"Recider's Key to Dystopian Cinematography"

It's really easy to just have lights and equipment piled up on the edges that would normally be revealed by the horizontal image. For me, it's always like my lighting comes first, and then my blocking is navigating through all the limitations that I've set for myself. Let's look at the next one. Ooh, okay. I like this one.
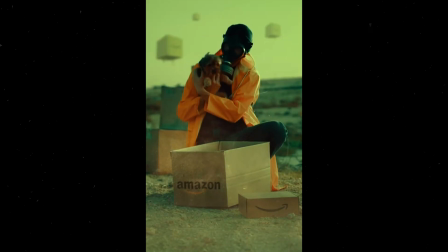269s
In this shot, you're just seeing me hold the puppy and take in my surroundings as I prepare to move onward with my new companion. The only real thing about this shot is right here where I'm standing. This is the only like part of it that I filmed. Where I live, there's not really like giant open wastelands of desert.
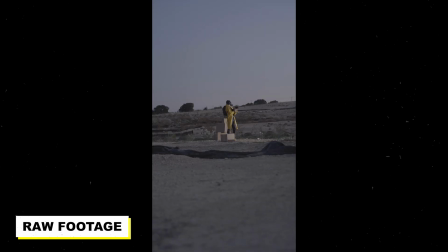294s
So I went to a construction site where I could find like a little dusty patch. I'm shooting on the Sony FX3, and I always shoot vertical. I never shoot horizontal and crop in. It's important to be intentional with what you're trying to make.
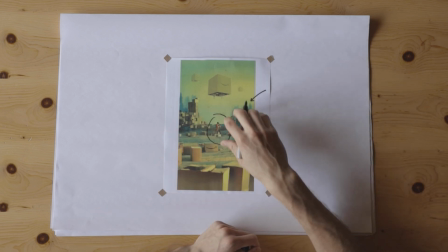309s
I use the generative expand to build out this wasteland from that. I used it with the sky, and then for the ground,
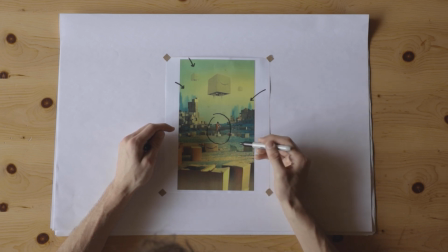317s
just these patches of burnt grass and texture going on right here with the sand and the rocks. I did, of course, spend some time collecting a lot of Amazon cardboard boxes,
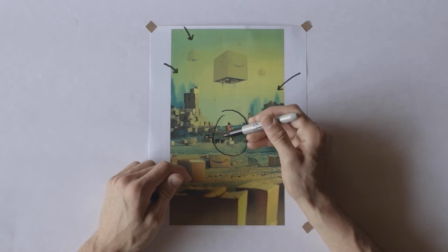329s
and the ones close to me, probably all of these guys, these are all real cardboard boxes. And then I went in with the Amazon logo, added those as well, just for a little detail of storytelling.
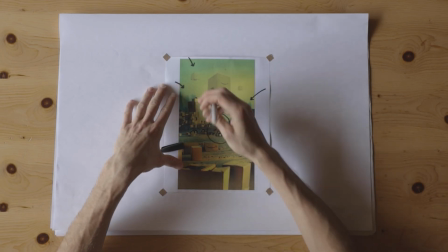342s
I spent a few hours creating these little patches of boxes, build up these stacks, and then from there, the generative expand could kind of learn and adapt. So you'll see like these groups of boxes that are cropping up.
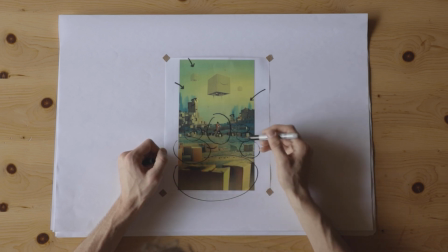359s
And with every little patch of box is kind of its own individual generative AI prompt. I'll put it in box and it'll give me something crazy and something that completely doesn't fit with the image. Because you can't just take this entire image and be like, generate me a wasteland of cardboard Amazon boxes that are all broken down and piled up and messy. It just won't be able to pull it off. So if you go in just little patches and you take your time to kind of try to get the details right, the AI will learn and follow your vision.
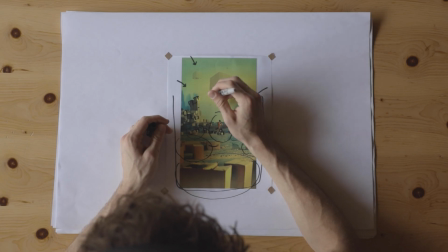392s
One of my favorite details about this shot is just these little lights that are shining through the smog in the distance. In my apartment, I went to the rooftop, took my camera on a tripod, pointed it at the city skyline, just slightly out of focus, and captured the bokeh for a good 5 minutes, kind of creating my own little stock footage. And since the lights are on the night sky, that's super easy to overlay onto these boxes.
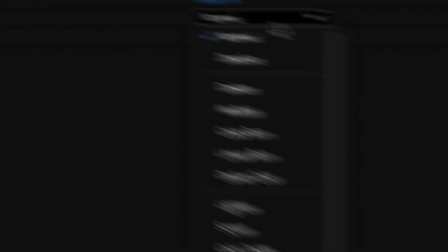420s
In Premiere, one of the blending options for an image is screen. And if you take anything that's put onto a black background, then screen will just immediately erase the black and only leave the highlights. I do everything on Premiere. I'm blending the VFX, I'm coloring, I'm editing.
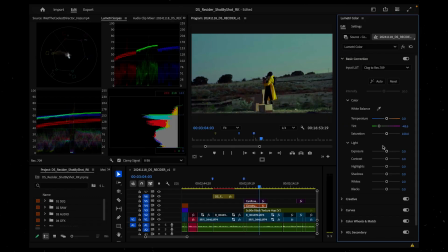438s
I think Premiere's got a pretty solid coloring system. It doesn't compete with other programs like DaVinci, but I'm still kind of a beginner when it comes to color grading, so I haven't gone that advanced yet. I love showing scale, and with scale, it's really,
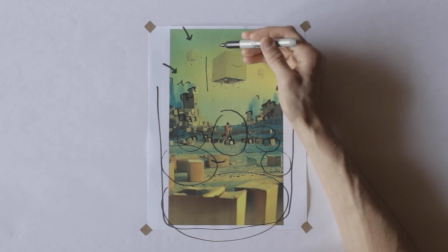453s
really important to understand where all these objects lie in your image.
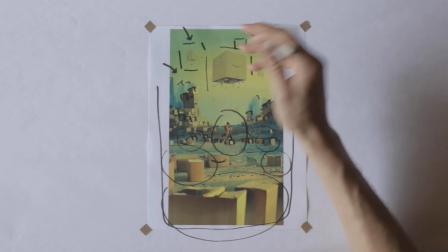459s
And so making sure that you're blurring and showing the distance and showing them fading into the background
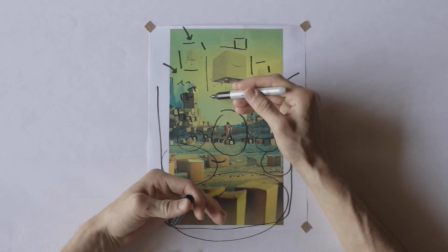466s
and really helping the audience grasp the distance the objects are from your subject. One of the original cuts of this shot was just one of these spaceship boxes,
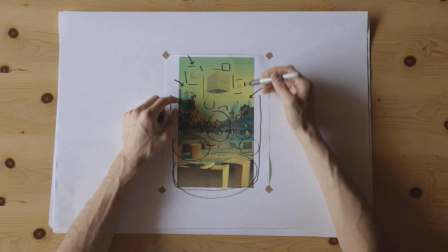479s
and it was super, super large, and it was hanging right above me. If you do something like that, you lose a little bit of perspective,
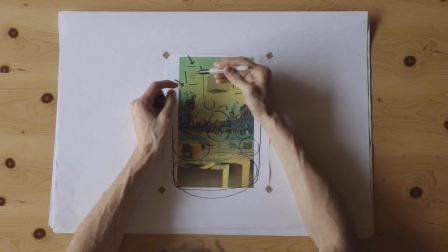487s
and throwing it in the background and adding more boxes just helps the audience interpret the scale.
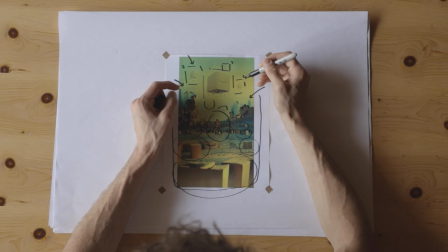494s
Another part in blending comes down to texture.